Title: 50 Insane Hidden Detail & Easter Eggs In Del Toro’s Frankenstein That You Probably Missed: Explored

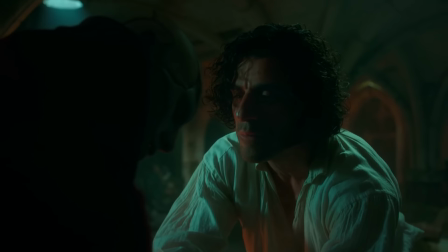(24:41)
The same happens when the creature fails to meet Victor's twisted standards of perfection,
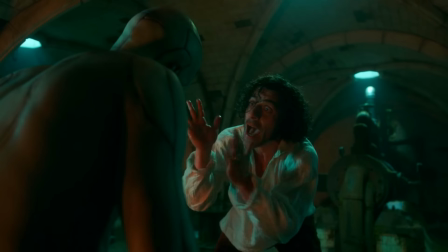(24:47)
thus driving him to become more like his father as he chains the being that he created and constantly beats him after the creature fails to comply. That's when we see the red disappear as Victor becomes the very man he hated while growing up by neglecting and abusing his creature in the very same manner.
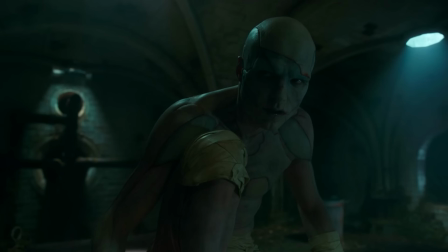(25:07)
Not just that, we see the creator's costume gradually deteriorating as he loses control with time.
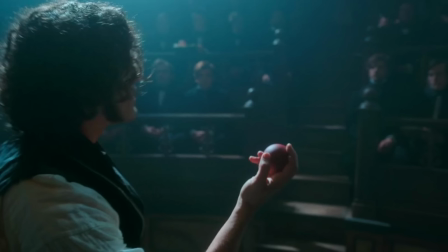(25:14)
In the beginning, Victor's clothes are crisp and structured because he had a sense of confidence in his burgeoning experiment,
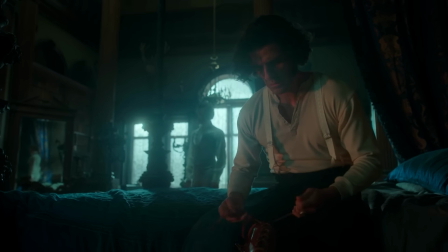(25:20)
but as time flies, we see him with loose collars, cracking leather, sleeve hems fraying.
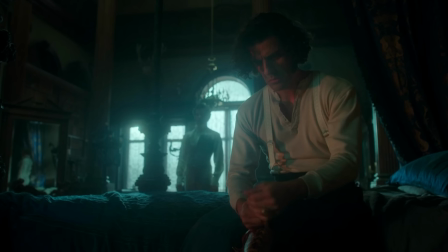(25:26)
Finally, at the end, Victor's own head becomes so disheveled that he ends up looking like his own experiment.
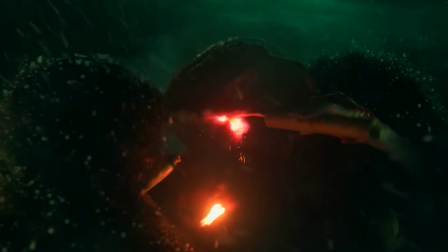(25:33)
So, as the creature becomes more human, Victor becomes more monstrous, and that's why he's covered in furs and hobbling by the end, meaning we pretty much see the devolving of Victor into the creature.
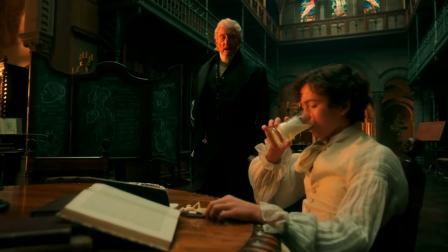(25:45)
The movie continues with the same streak of parental trauma seen in the book.
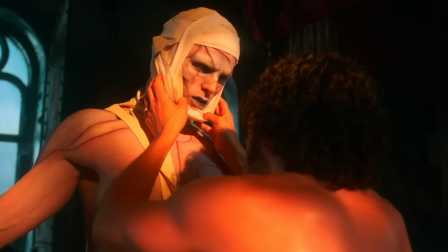(25:50)
Unlike the original source, Del Toro's Victor does not run away from his creature, but actually tries to be his father.
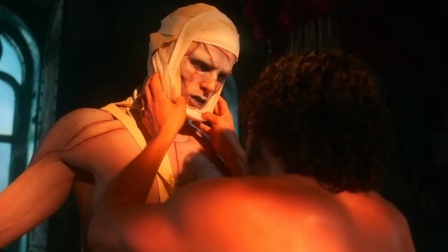(25:57)
But in doing so, he tries to control the creature.
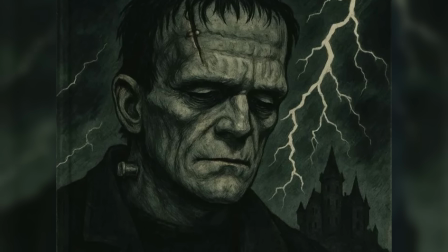(26:00)
Now, in her book, Shelley sneaks in the idea that monsters are created by neglect, not birth.
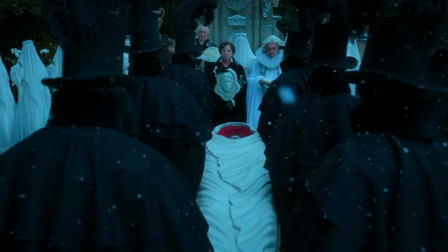(26:06)
And you can see it clearly in the film when, after the death of Victor's mother, his father would only spend time with his brother and never him.
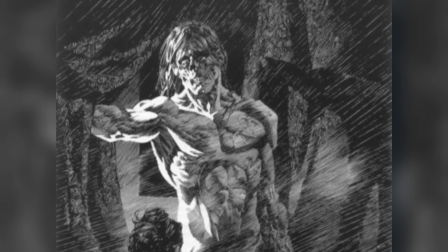(26:14)
Moreover, she clearly mentions that the creator is the biggest monster, not the creature.
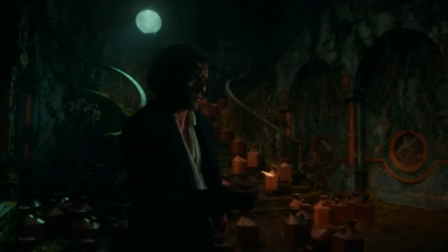(26:19)
And that also happens in the film as Victor tries to kill the son he created when he becomes an inconvenience for him,
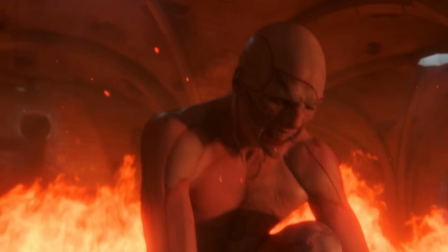(26:26)
and even blames the creature for the deaths he caused, thus not even trying to take accountability for his actions until it's too late in the end.
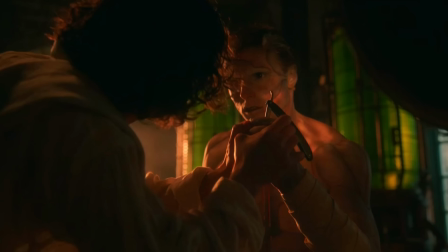(26:34)
This theme is further solidified when Victor reacts to the creature accidentally cutting his palm with a razor, and he tries to stop the bleeding.
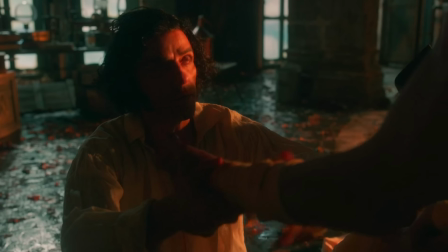(26:42)
The sequence illustrates the generational trauma that's passed from father to son, and now to the creature.
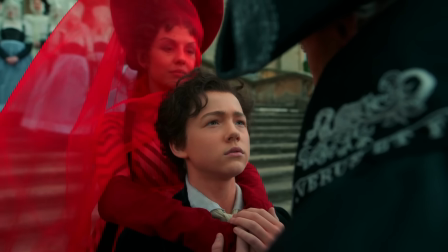(26:49)
Victor's mother and lover are played by the same actress.
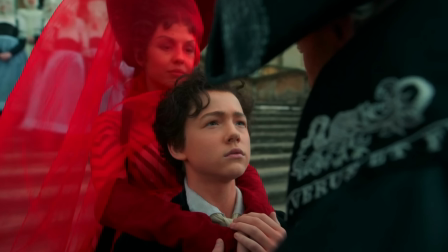(26:53)
You need to have a sharp eye to notice this, but Victor's mother is also played by Mia Goth, who stars as Elizabeth Lavenza.
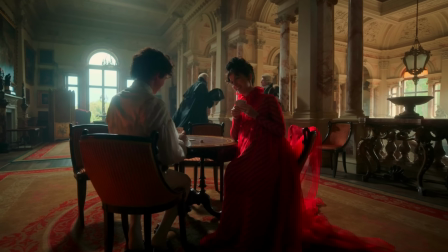(27:01)
Now, in the book, Victor's mom dies of scarlet fever, but in Del Toro's adaptation,
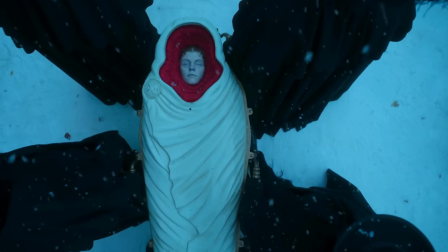(27:06)
she dies while giving birth to his brother William, which basically signifies Victor's obsession with creating life and playing God.
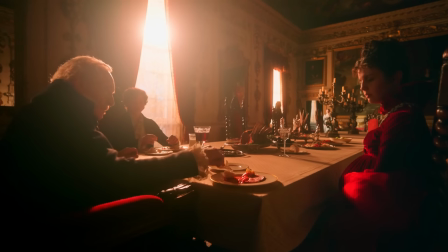(27:14)
Del Toro makes the same person play his mother and his love interest,
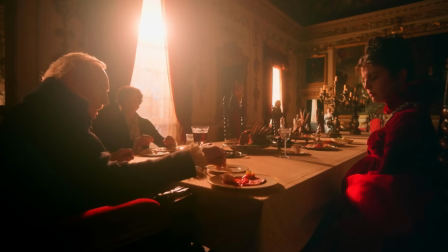(27:18)
because both of these women are the deciding character for Victor, as they play a huge part in shaping Victor and the creature,
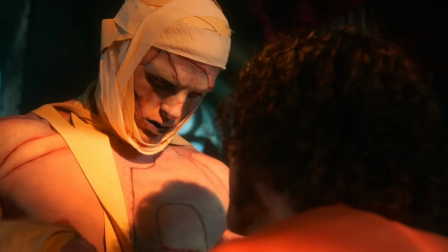(27:26)
while also sealing their fate.
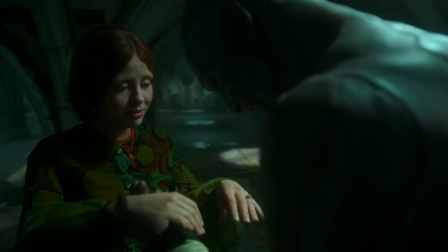(27:28)
In fact, Victor saw them both as an emblem of purity, and that's why he fully lost it at the sight of Elizabeth loving the creature more than him.
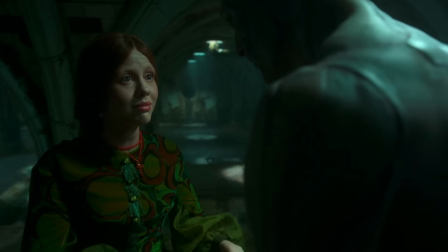(27:37)
Maybe if the creature had not taken Elizabeth's name, Victor would not have tried to burn him alive,
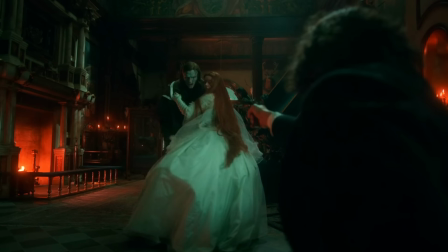(27:43)
and maybe if Elizabeth did not embrace the creature on her wedding night, Victor would not have impulsively shot at him,
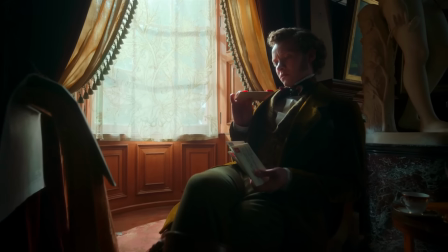(27:49)
killing Elizabeth in the process. Apart from that, Mia Goth's dual characters are also never shot in the same temperature of light,
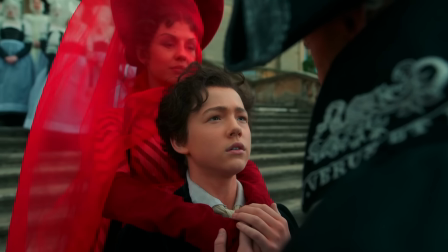(27:57)
and even the colors in their frames are drastically different. We see Victor's mother as cold and sad, even if she's a nurturing character in his life,
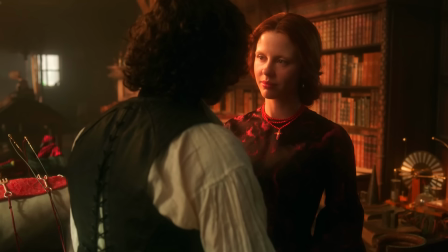(28:06)
and Elizabeth is seen in an almost unreal light, and as Victor's love interest, we see her in warmer and more natural tones,
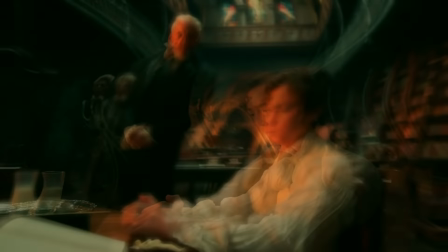(28:14)
like two different ghosts haunting the same man. Why is Victor always seen drinking milk in the film?
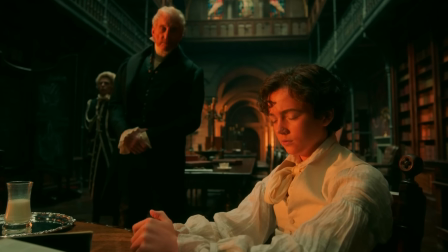(28:20)
So throughout the movie, Victor is seen drinking milk constantly,
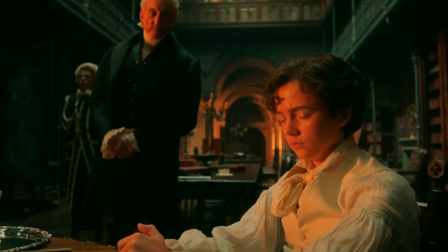(28:24)
starting from the time his father was questioning him during studying to the time he first dines with Elizabeth and his brother inside Harlander's house.
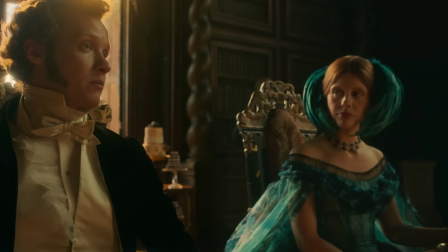(28:33)
It again goes along with casting Mia Goth as both his mother and the woman he loves,
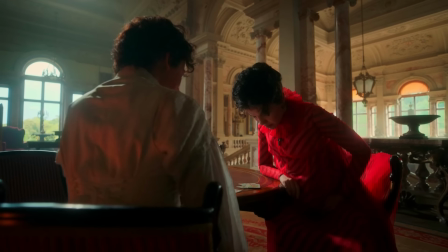(28:38)
because he has also got milk on the table when his mother goes into labor and dies.
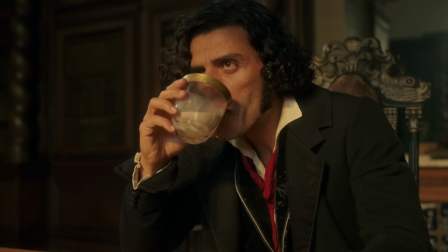(28:43)
So he continues drinking milk to stay in touch with the innocence and safety he felt in his mother's embrace.